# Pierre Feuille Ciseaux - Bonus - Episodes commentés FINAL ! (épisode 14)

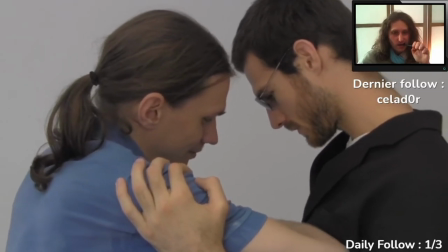Pas mal.
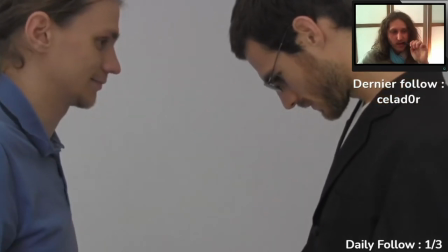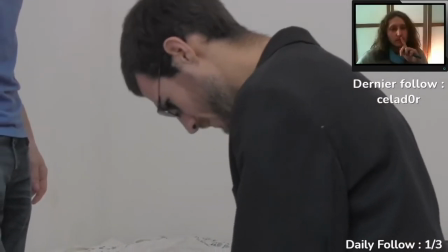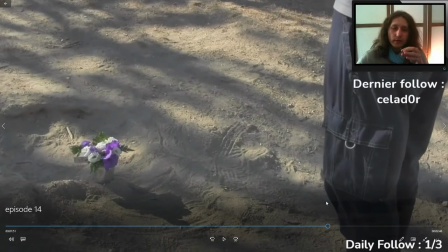J'avais filmé plus, hein. Non, j'avais fait peut-être filmer Gamma par terre, mais je suis pas sûr.
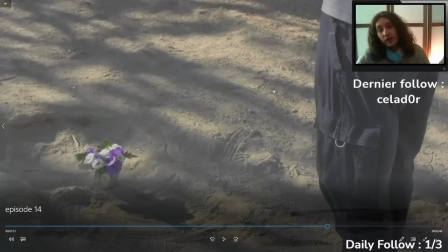Là, avec la musique qui fait qu'on arrive sur une conclusion, j'aime bien.
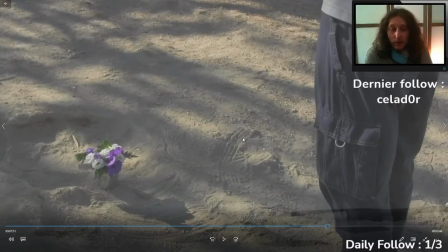Je sais pas ce que vous avez pensé de cette aventure, enfin cette série, mais moi j'appelle ça une aventure parce que en vrai, moi ça fait des années que je travaille dessus, et donc ça fait des années, je l'ai vécu en passant des années dessus, et ça a vraiment été une grande expérience avec mes personnages, tout ça.
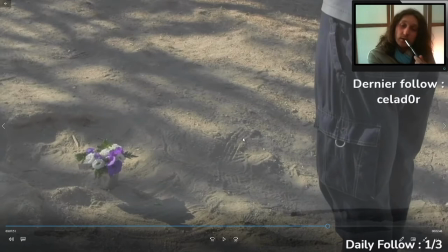C'était pas toujours facile, c'était pas toujours pas fatigant, hein, c'était pas toujours fatigant émotionnellement. Et t'es bien, merci, c'est gentil. Mais clairement, je suis même triste d'avoir tué trop de personnages.
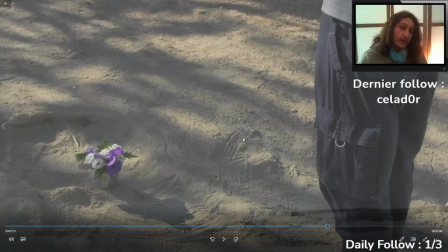En vrai, comme je l'avais déjà dit, moi, je voulais pas que mes personnages soient immortels. Il faut qu'il y ait des vrais enjeux. Et pour qu'il y ait des vrais enjeux, il faut qu'un personnage, s'il a aucune raison de survivre à un combat, il meure, peu importe qui soit principal.
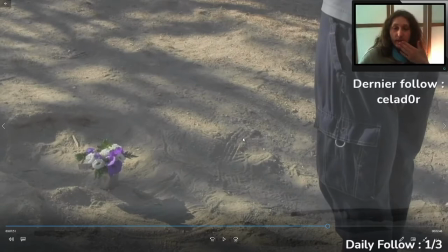Le problème, c'est que j'ai eu la main lourde. Il y a un peu trop de personnages qui meurent, que j'aimais bien. Et vraiment, j'aurais pu faire plus attention. En tuer quelques-uns, ok, mais là, ils sont presque tous morts. Mais j'ai pas fait exprès. En fait, c'est pas ça. C'est qu'à chaque fois, j'écrivais l'histoire, et quand il y avait une situation où un personnage devait mourir, je me suis dit, bah là, il meurt, en fait. Y a que ça comme possibilité.
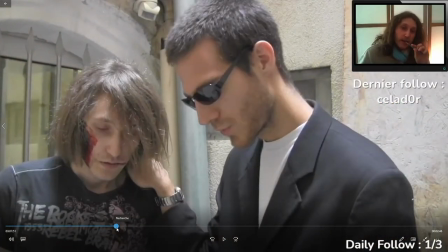Genre, là, la mort violente, bah, Gamma, il a très bien compris au téléphone ce qu'avait sous-entendu Stéphane, à savoir qu'il avait buté Sophie.
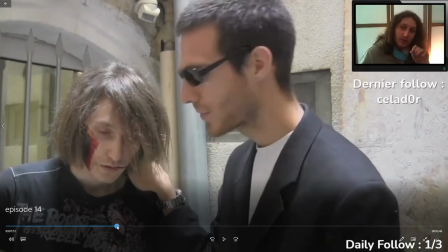Et donc, il a aucune raison de le laisser en vie. Peu importe le marché qu'il a passé.
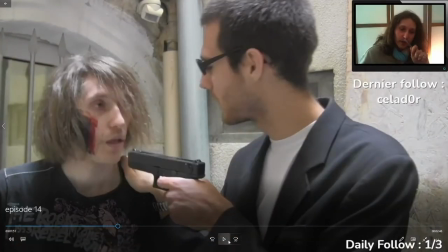D'ailleurs, j'avais oublié, mais si on fait arrêt sur image au bon moment, là, il a un gros trou sur la gueule.
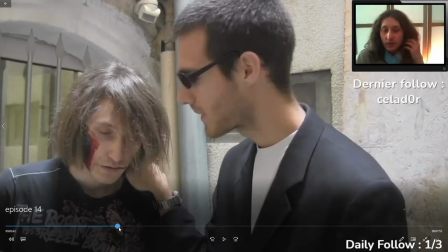Mais voilà, il avait aucune raison de laisser Stéphane en vie. Et bah il est mort quoi.
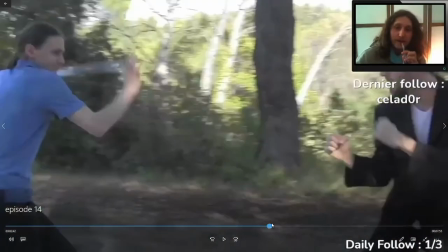Pareil pour Gamma. Il pouvait pas juste le tabasser et en mode allez, je te laisse là. Tiens, ça marche pas comme ça.
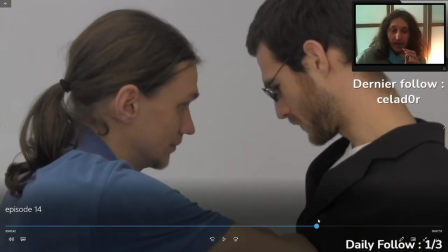Il fallait qu'il le bute. Et pareil pour Sophie. Stéphane est énervé, il va tuer Sophie.
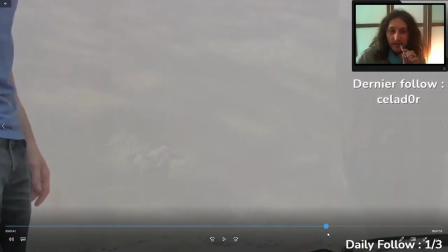J'aurais peut-être pu éviter le suicide d'Alexandra. J'aurais peut-être pu essayer de trouver une méthode de faire en sorte que Stéphane n'était pas mort.
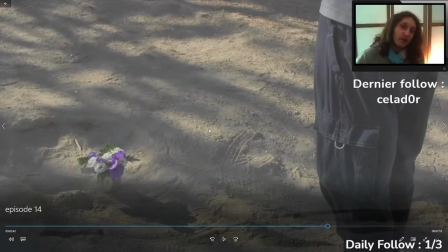Quoi qu'il en soit, c'est pour ça que j'ai ressuscité le personnage de Gamma. En fait, ça me faisait trop de peine.
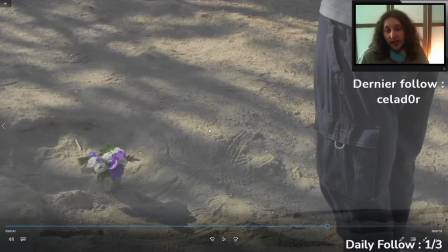Ça me faisait trop de peine. J'avais tué trop de personnages et Gamma, vraiment, j'y arrivais pas. C'est un des personnages, je me suis dit, je peux pas. Je peux pas le tuer, c'est trop triste. C'est le premier personnage avec lequel on a commencé. C'est le personnage auprès duquel le spectateur s'attache le plus. C'est vraiment le personnage qui, pas qui porte la série, mais pour moi, la série sans Gamma.
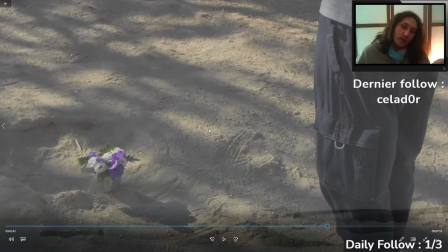Elle est au moins 50% moins bien. Elle est au moins moitié moins bien. Parce que Gamma, il fait quasiment tout, quoi. Je vais me répéter. Enfin, j'arrête pas de me répéter, de reformuler la même chose différemment. Mais vraiment, la série sans Gamma, elle n'a plus de sens. Et donc, le tuer, mais je trouvais ça triste, en fait. Et je l'ai ressuscité.
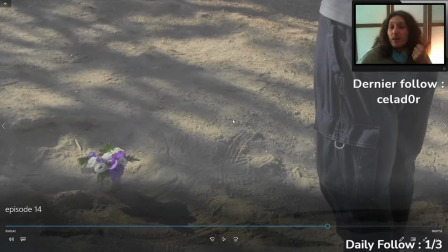Mais je m'en veux pas, parce que déjà, je me le suis pas permis de le faire pour tout le monde. Hein. Sophie est bien morte, Stéphane est bien mort.
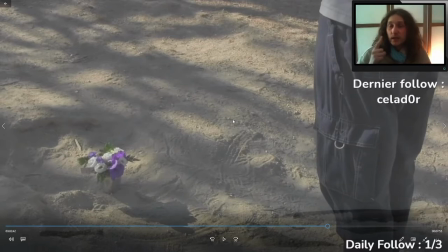À un moment donné, si tu ressuscites trop de monde, on n'y croit plus. Hein. Gandalf, on l'a fait une fois, donc ça passe. Wakfu, trois fois quand il ressuscite, donc ça ne passe plus, moi j'y crois plus. Voilà. Une résurrection, une fois de temps en temps, ok. Et je me suis dit qu'en plus ça ferait un super final avec une musique dynamique.
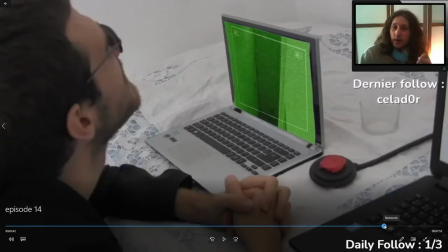Et c'est exactement ce qui se passe un peu plus loin avec voilà, Gamma ressuscité et la musique de fin.
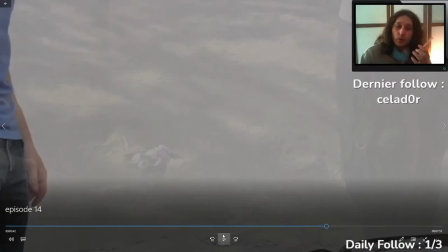Mais avant ce passage, on a la petite conclusion un petit peu triste que je vous laisse.
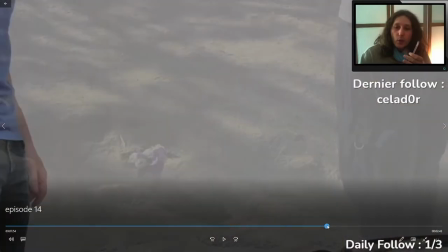Alors, on n'avait pas creusé, on avait pris un trou à la con. Il y avait un renfoncement naturel, j'ai mis un pot de fleurs, ça fait genre une tombe.
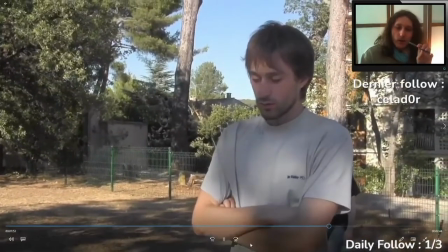Voilà. C'est marrant d'ailleurs parce que, soit dit en passant, on a un peu l'impression qu'on enterre Gamma là.
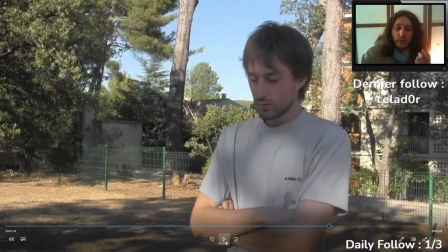C'est plus ou moins voulu.
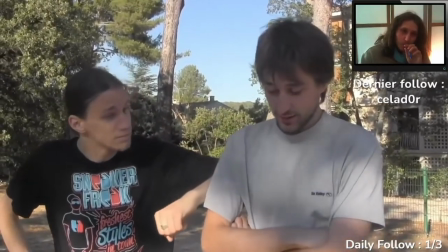Il serait fier de toi, tu sais. Il t'aimait bien. Ouais, mais je.
Et là, on se dit, Gamma, il t'aimait bien?
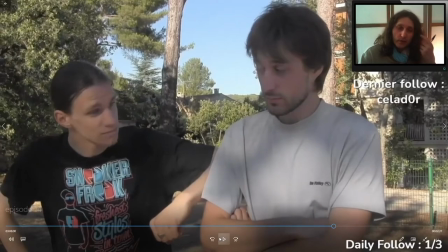Et puis après, on retrace. Ah non, Stéphane, oui. T'étais pas là?